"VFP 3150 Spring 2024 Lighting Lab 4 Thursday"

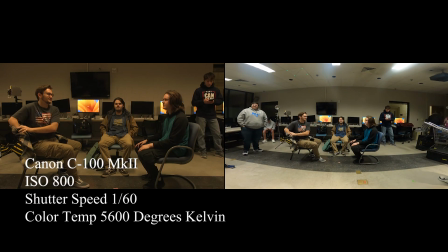0:00 What we are doing today is something that's going to be quite difficult.
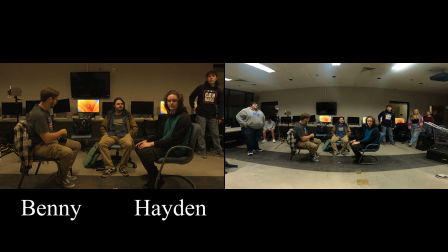0:05 We're going to do high key lighting. Now the point of high key lighting is to have an environment that is bright,
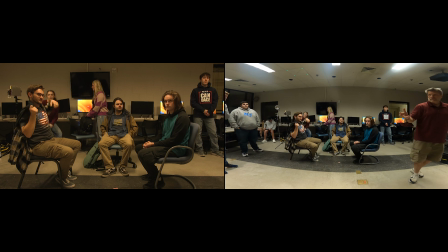0:12 maybe sunny, inviting, right? High key lighting we sometimes think of as sitcom lighting, right?
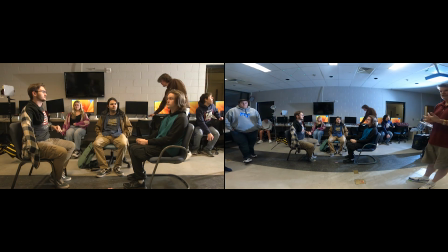0:19 And that's understandable.
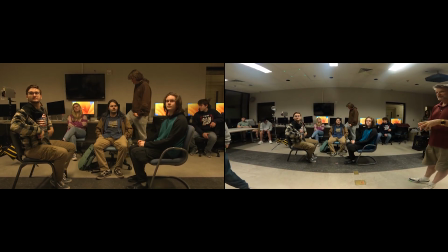0:21 That's actually where the whole concept of high key came from, where you basically have multiple cameras and you put a bunch of lights in the ceiling and you just pump light in every direction, so no matter where your camera is looking from, everything is completely lit. We don't work that way.
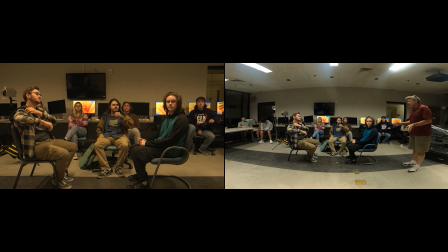0:35 But we do want to see if we can take what is an incredibly ugly, unattractive room, right? And see if we can make it feel sunny and warm and bright and inviting. In doing this, and I would like to ask, let's see if we can get everybody.
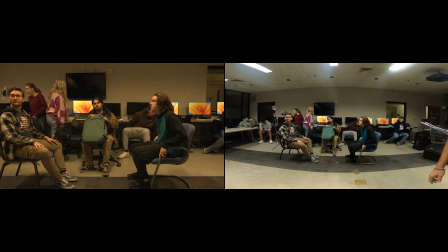0:52 So I'm just seeing these two people for now.
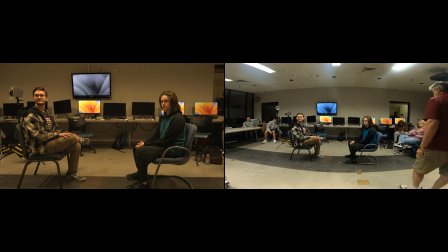0:58 Okay, how we're going to accomplish this. We're going to do something, and I'm going to demonstrate, I'm going to pull you back just a little bit.
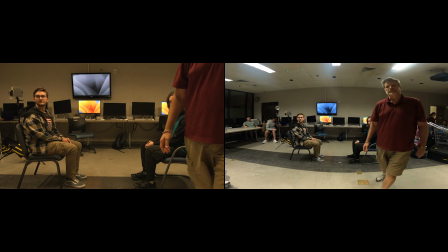1:06 We're going to demonstrate something else as we're doing this as well, which is cross-keying. What this means is, I've got two subjects in the shot now. I need a key light for each, right?
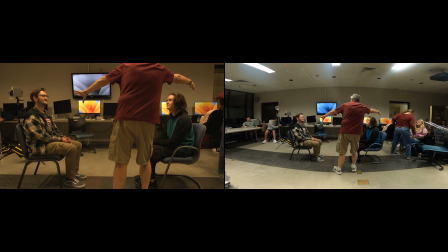1:21 I want the key light for Benny to act as the backlight for Hayden, and the key light for Hayden to act as the backlight for Benny.
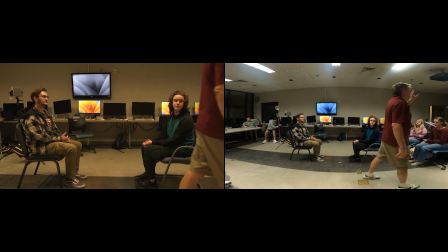1:29 So what I've got is two lights, and they're performing four functions.
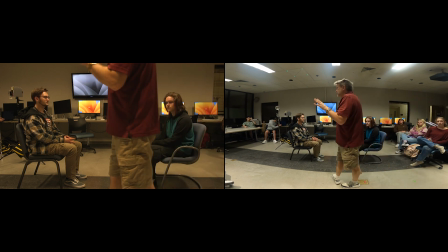1:35 One of the things we want to try to suggest is sunlight.
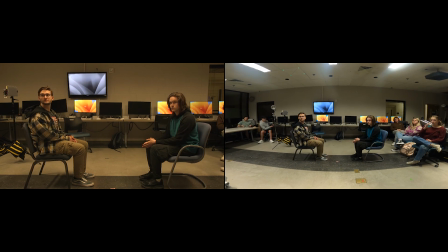1:42 Okay, so right now, I have got a window in the shot. I want to see if I can play that window as if it's outside and sunlight is streaming in.
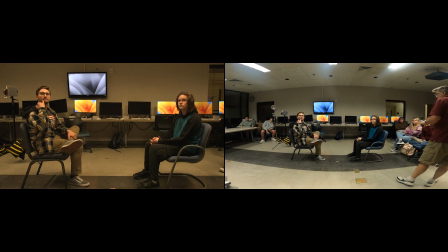1:57 Actually, before we do that, let's start by setting Hayden's key light. And we're going to do something a little bit different. Now, to do Hayden's key light, I'm going to need at least one C-stand over here.
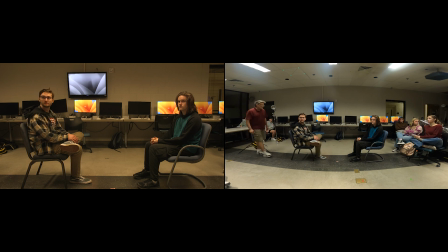2:11 And we used all the C-stands we had set up already. I'm going to need at least one, maybe two C-stands over here. So let's get those. Kai, would you go into my kit and find the unbleached muslin? I'm sorry. So it's going to be fabric. It's going to have a slightly sort of warmer, browner tint. Okay.
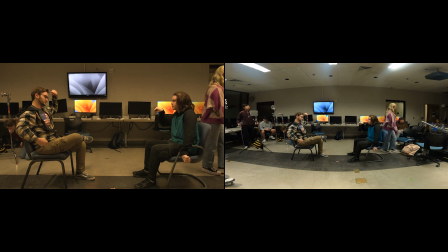2:32 So Roger Deakins does a thing that is called a cove. It is a reflected light. The material that he uses for the cove is this.
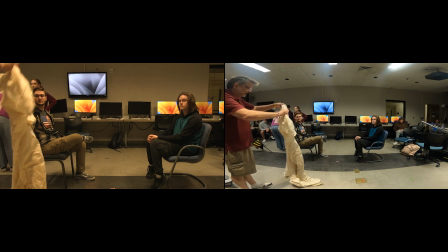2:44 It's unbleached muslin. He uses this material because it has a slightly warmer color, being brown.
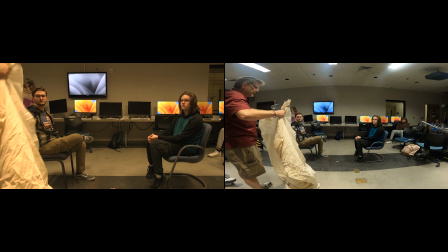2:51 What we're going to do, now what Roger Deakins would probably do is create a sort of semicircle of this cloth all the way around.
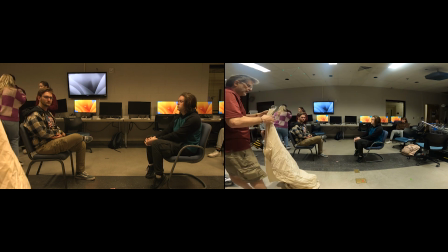3:00 We're going to create just a small swath, and we're going to bounce the light off of it.
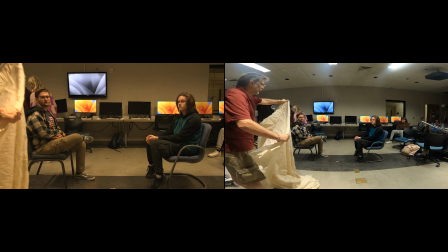3:05 So we're going to be creating a warm and also a relatively
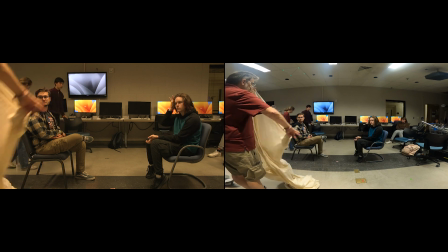3:10 large light source that will be a nice soft source for Hayden.
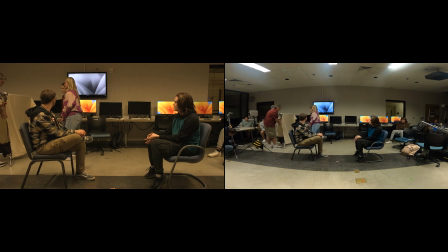3:18 So we want to look at the shot. We want to get this behind. Now remember, one of the things I'm saying is it's usually more interesting or effective, or at least I like it better if you do short-sighted lighting.
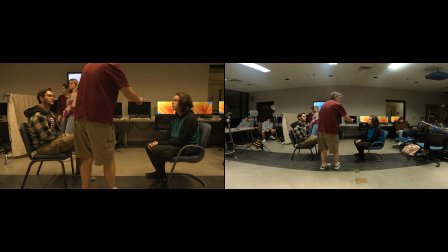3:29 That means we're going to be keying on the far side of both of their faces, not on the close side. Okay? What we have to do is set this up so it's not in the shot. So we need to sweep this out again.
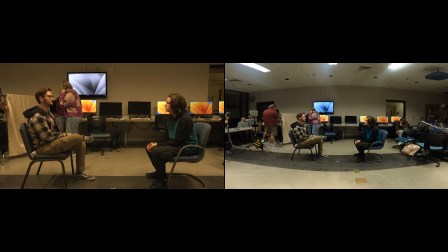3:44 That light's going to have to go in front of this eventually. So let's just completely unplug it and just kind of slide it over here. All right. I'm going to move this back.
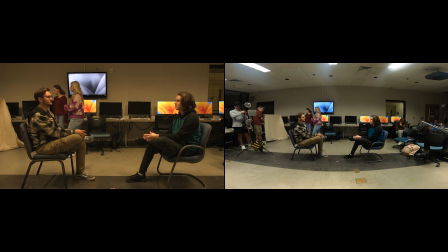3:58 We're going to have to leave room for both this and the light. Can we just sweep that out of here as best we can? Perfect.
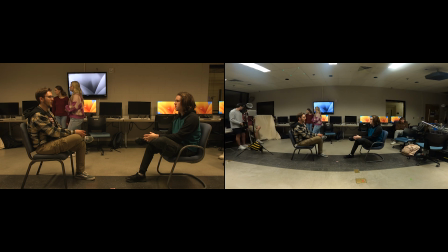4:09 You may be stuck. That's fine. All right. We're going to go up with this.
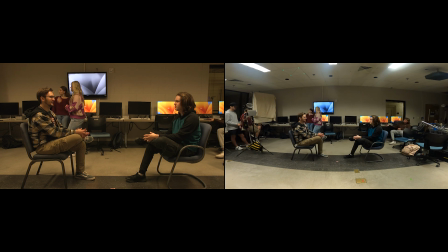4:25 All right. We want to bring this light around, plug it in, tuck it in to where we hopefully don't have it in the shot. Angled up.
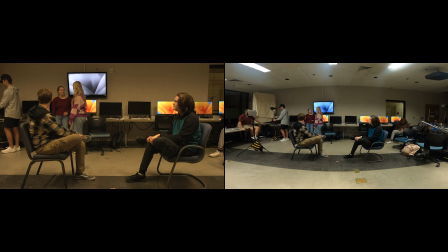4:41 Okay. I think I can still see the C-stands. You have to go a little bit. Okay, that's good. So let's get that powered up. Strike it.
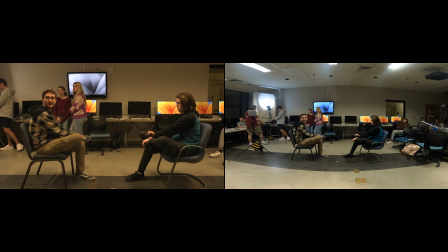4:58 So this is supposed to look like a kind of like a sunlight. Hopefully it'll be a nice warm light. We're going to see if we've got enough or we have to add more light to it. All right, let's kill the overheads, please. I'm going to also need the light meter.
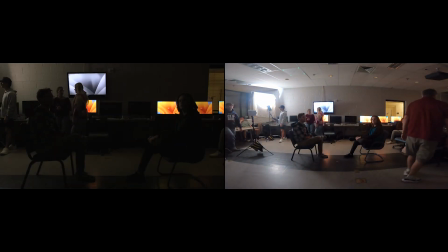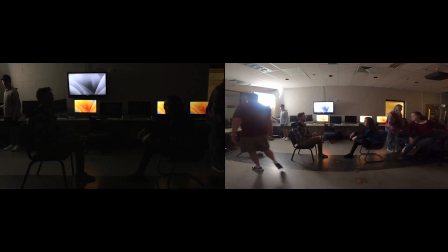5:22 And I can already tell we're going to need a little more light. Do we have batteries in this? We do. So let's bring this over.
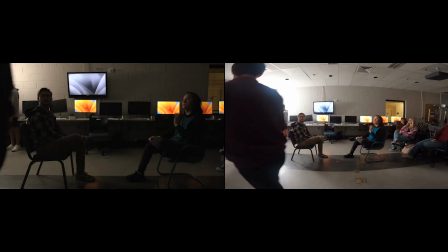5:29 Oh, turn it up all the way. Thank you. Good grief. Okay, much better.
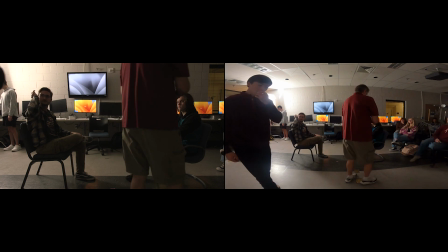5:36 All right.
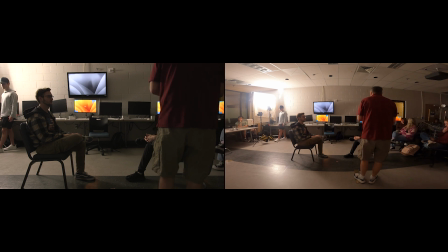5:40 800, 160 for the second. All right, so let's see what we're getting on Hayden.
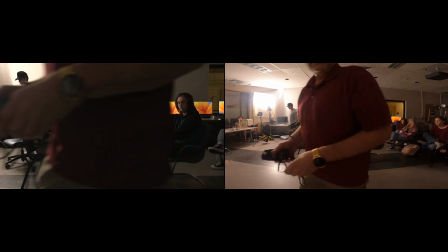5:47 We're getting a 1.6. And we're able to actually see.
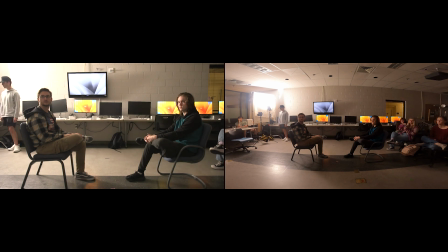5:55 So to have the proper exposure on Hayden, we have to go to about there.
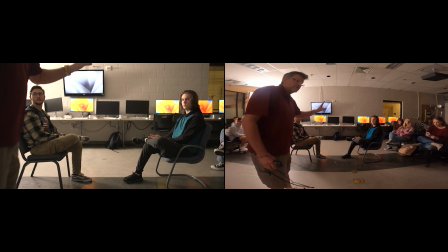6:05 So we're going to see if we can live with this.
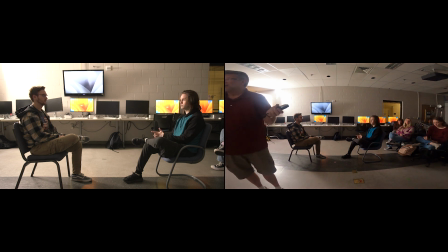6:08 We're wide open, so we've kind of got no leeway at all.
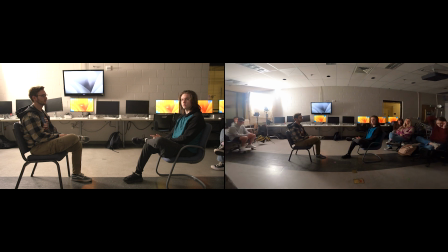6:14 But it looks nice, right? I mean, you can see a little bit. It's a nice soft light. The light comes rolling across his face, right? It's very pleasing and attractive. Let's do something different for Benny. All right. We can also see that it's acting as a backlight for Benny.
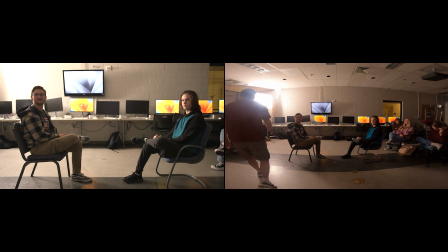6:31 Now, we do have a lot of light on this wall.
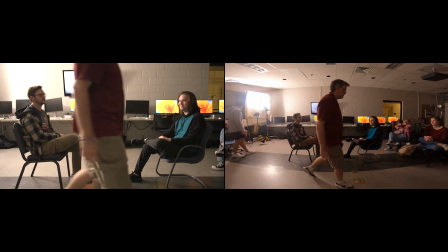6:37 Light out, but we'll see when we get everything else set up. All right. So now we want to set up Benny's key light.
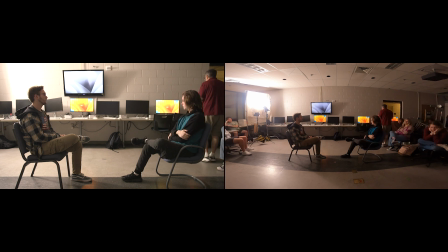6:45 What we're going to do is put Benny's outside the window and have the light coming into the window to hopefully simulate sunlight. That's going to brighten up these Venetian blinds.
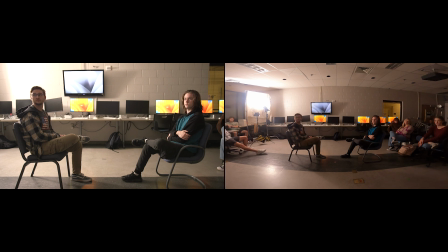7:00 It's going to create a problem that we're going to have to figure out how to fix. We're also going to be seeing, as we're seeing now, this wall out there.
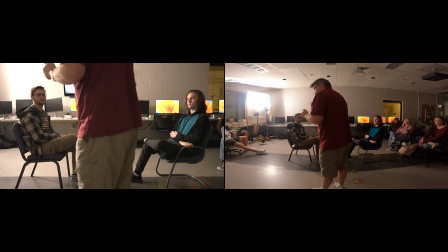7:06 We don't want to see that wall. How many C-stands do we have left? We've got one. One may be enough.
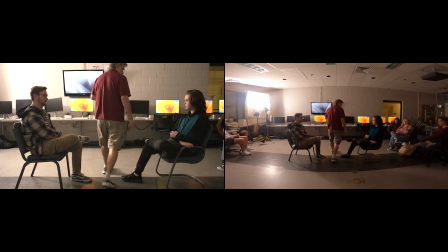7:13 Okay. Oh, we got two. Okay.
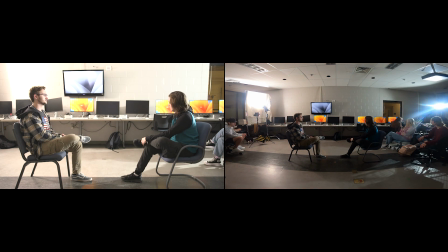7:18 And I need some people to come help me walk this outside.
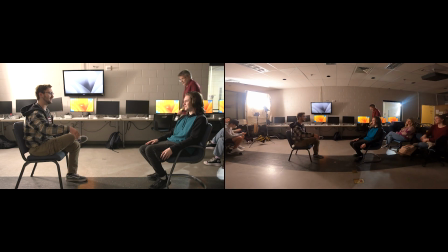7:27 Ice. Okay.
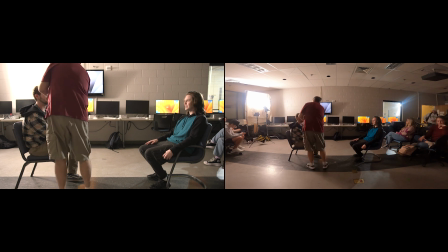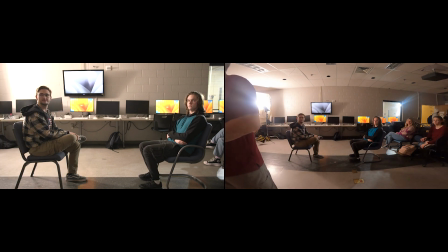7:45 That's giving us a 2.5. So Benny is a little bit brighter, but not.
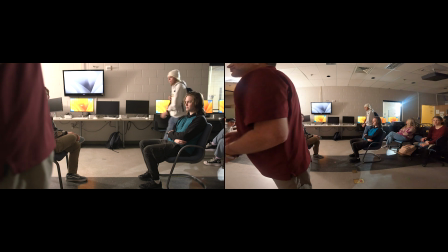7:52 It's like a half a stop. So I think that's reasonable for us to begin to work with.
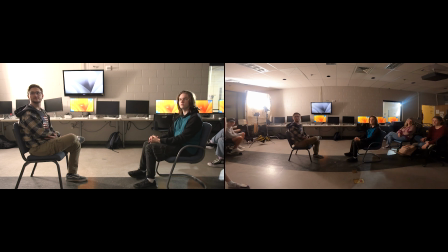7:58 Now, you can see we've got one light that's being Hayden's key light and is being Benny's backlight. We've got one light that is being Benny's key light and Hayden's backlight. Look at each other for a second if you don't mind, guys, so I can take a look. Okay.